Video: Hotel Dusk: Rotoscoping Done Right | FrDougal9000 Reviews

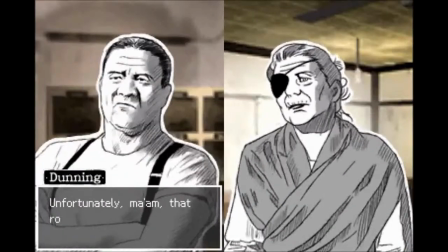0:27 Hotel Dusk, Room 215, is one of the more fondly remembered cult classics from the DS's long library of experimental games.
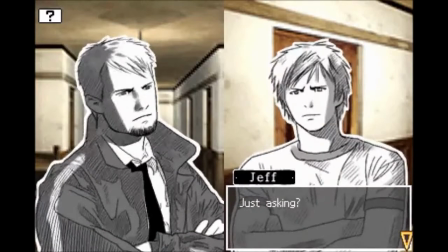0:34 Holding the system like you would a book, you control grizzly detective Kyle Hyde and wander around an old motel,
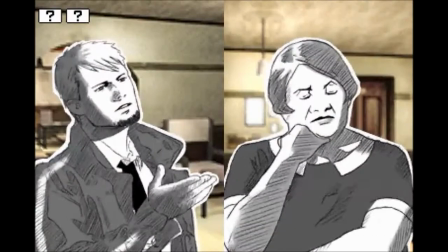0:41 solving a series of strange mysteries while something much bigger looms quietly in the background.
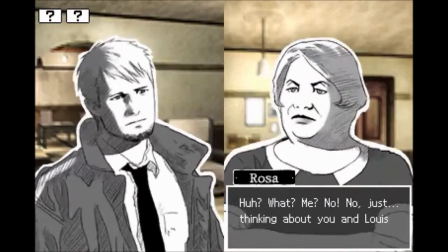0:46 It's an adventure game that, by all accounts, I shouldn't like due to its incredibly lackluster story.
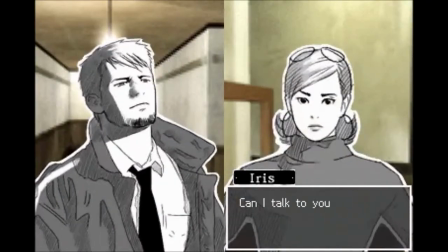0:52 The plot threads are woefully underdeveloped, the dialogue is expository and lifeless, and a lot of the flavor text is bland to a degree of sheer pointlessness.
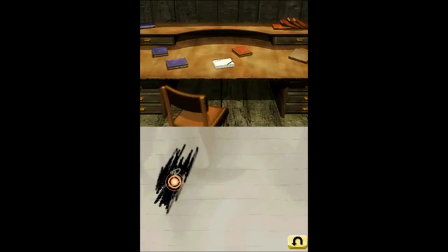1:01 Indeed, I had the exact same problem with developer Cing's previous game, the otherwise ambitious adventure puzzler Another Code, Two Memories.
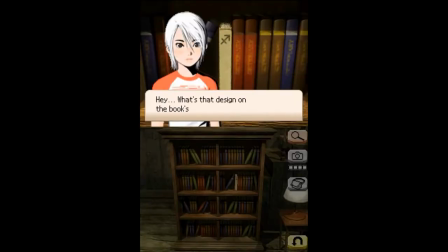1:09 But whereas Another Code leaves me bored and frustrated, Hotel Dusk often left me rather endeared to it.
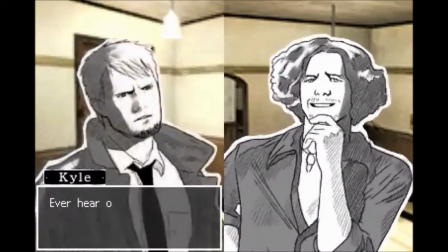1:15 Why is that? Well, it's fantastic character animation.
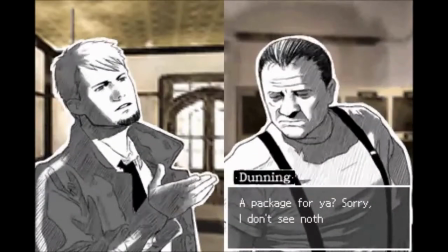1:20 The animations that accompany each and every character are some of the most delightful, impressive,
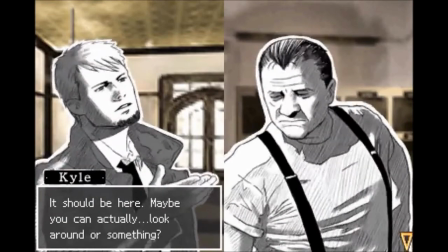1:25 and downright charming I've seen in any video game, and I feel that needs to be elaborated upon.
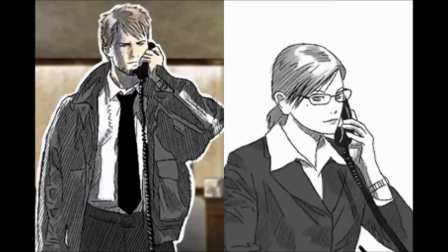1:30 So, to celebrate its 10th anniversary, Europe at least, let's talk about why Hotel Dusk's character animation is so good.
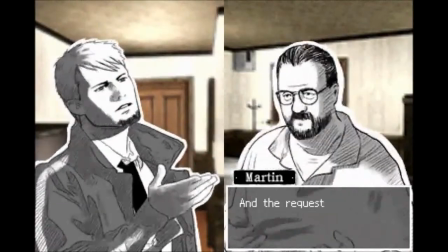1:40 Hotel Dusk has an oddly realistic aesthetic in regards to how characters look and move.
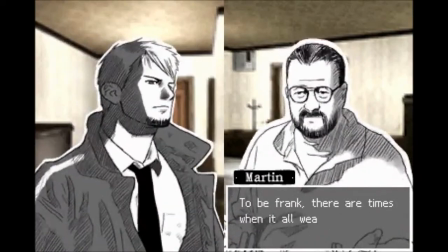1:45 So it may come as no surprise to learn that the game utilizes the age-old animation technique of rotoscoping.
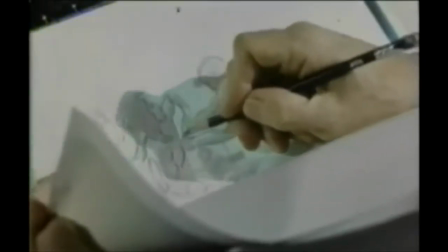1:52 This is a process where the animator takes live-action footage and traces over
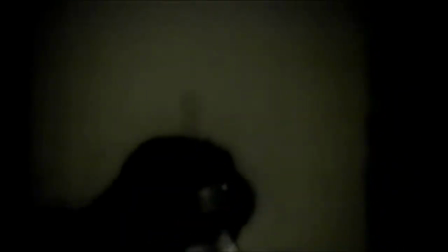1:56 it for each and every frame to create more realistic-looking and moving human characters.
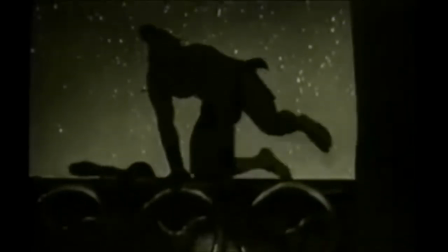2:01 Rotoscoping is something of an occasional mainstay in animation, showing up in a good few cartoons by the Fleischer brothers,
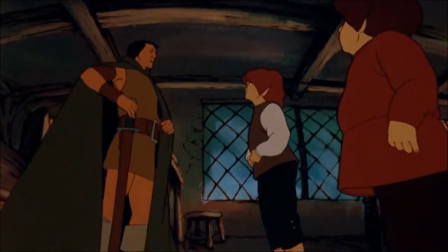2:08 a couple of Ralph Bakshi films, and most infamously in recent years, the anime adaptation of Aku no Hana,
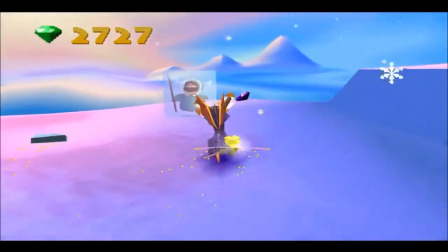2:14 or The Flowers of Evil. However, it's not used in video games anywhere near as often as traditionally animated models or sprites.
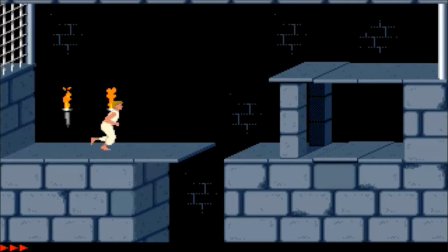2:21 Its use in the original Prince of Persia is still likely the most well-known example of rotoscoping in the medium.
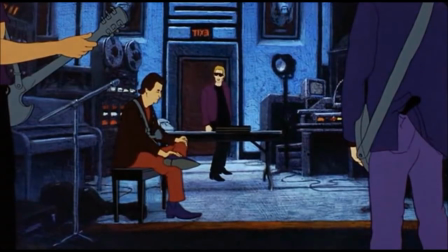2:28 Rotoscoping is a very divisive method of animation, one that detractors criticize for being creatively bankrupt for the sheer concept alone,
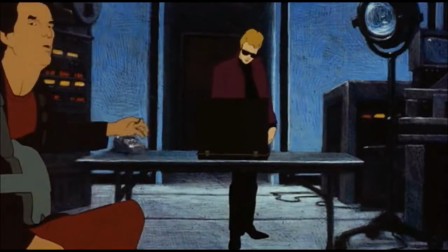2:36 and one that often results in characters who move in seemingly unnatural ways, as if they're mechanical husks trying and failing to come off as human.
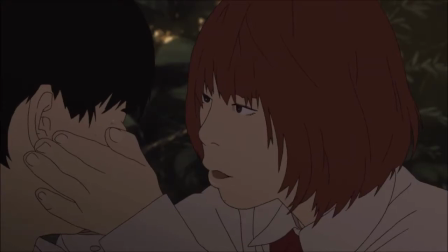2:45 But why?
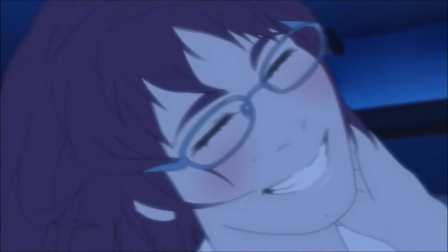2:46 Surely if you trace humans moving in real life, surely it'll come off as natural and charming as talking to an actual human, right?
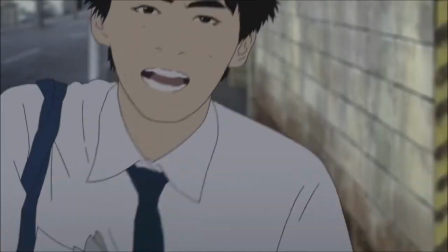2:54 No, because, to put it succinctly,
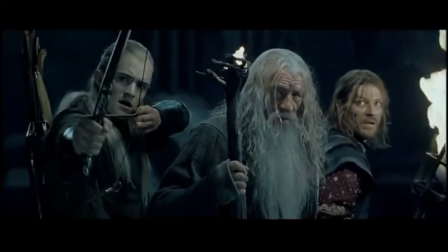2:57 the subtle hints that we as humans use to communicate with and understand each other are lost in the jump to animation.
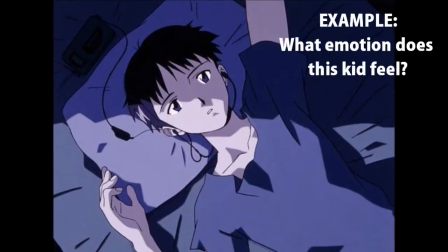3:04 At the risk of sounding like David Cage, the emotion of an abstract drawing of a character can't be directly emulated from real life,
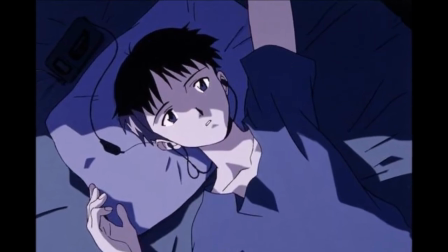3:12 so the only thing that can be done is to exaggerate that emotion through the visuals.
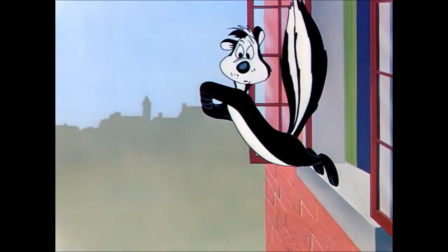3:16 This is why so many shows or films have characters react in over-the-top ways,
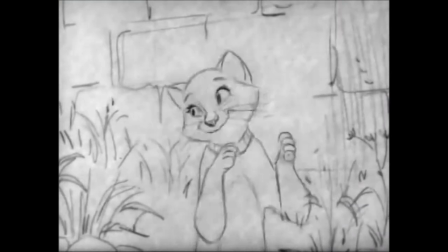3:21 or why people animated by Milt Kahl always talk with bopping heads, or why Hiroyuki Imaishi's action scenes are full of strong,
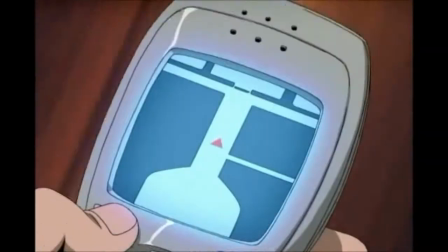3:28 dynamic poses that are impossible for the human body to accurately portray.
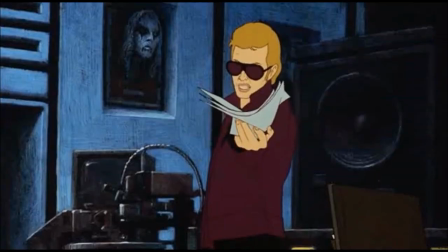3:33 So, when your animation is trying to directly copy how humans look and move, the end result feels off.
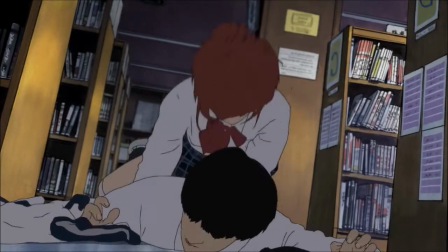3:40 Like, there's something not right about the way these people move around or talk to each other.
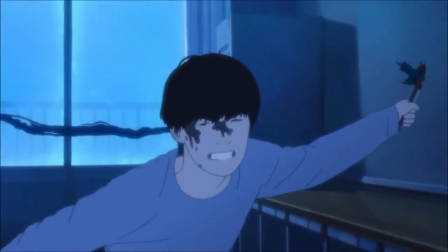3:45 It is, in short, an apt demonstration of the uncanny valley.
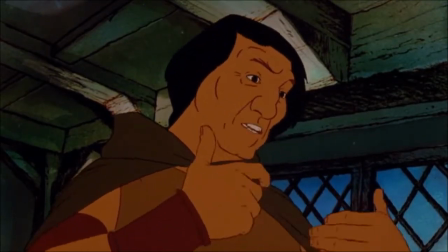3:49 The term used to describe the uneasy feeling that comes from viewing failed attempts at accurately recreating realistic-looking human beings.
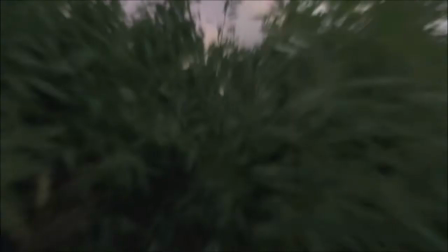3:57 With that in mind, surely Hotel Dusk should be subject to the same fate with its character animation.
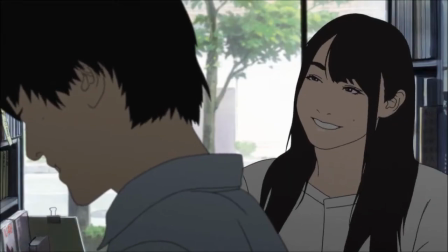4:02 A morbidly fascinating display at best, a heap of animated corpses at worst.
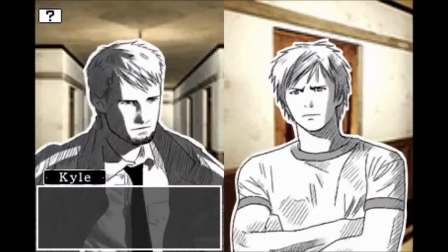4:07 So why is it so good? Because it does something rather unusual with rotoscoping.
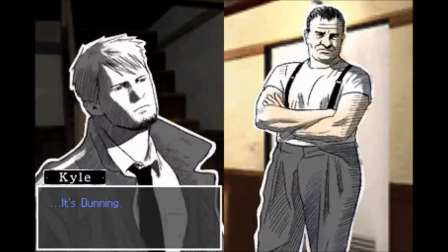4:13 It combines this method with elements of traditional animation.
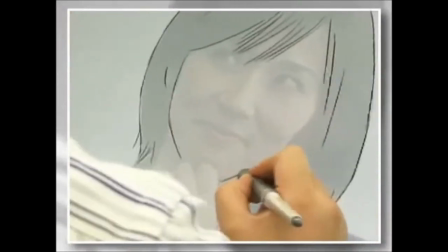4:17 As detailed in a short making-of video about Hotel Dusk's sequel, Last Window, the creation of the rotoscoped animation is as follows.
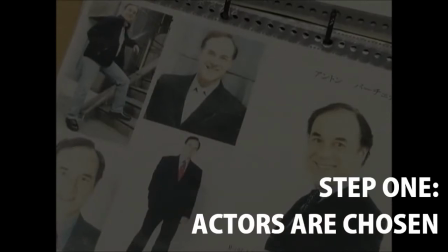4:25 Step 1. Actors who resemble the characters most closely are cast.
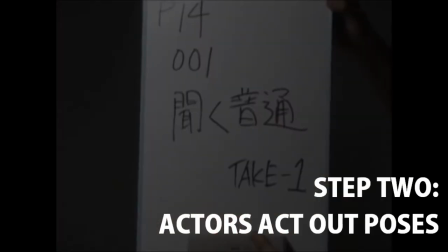4:30 Step 2.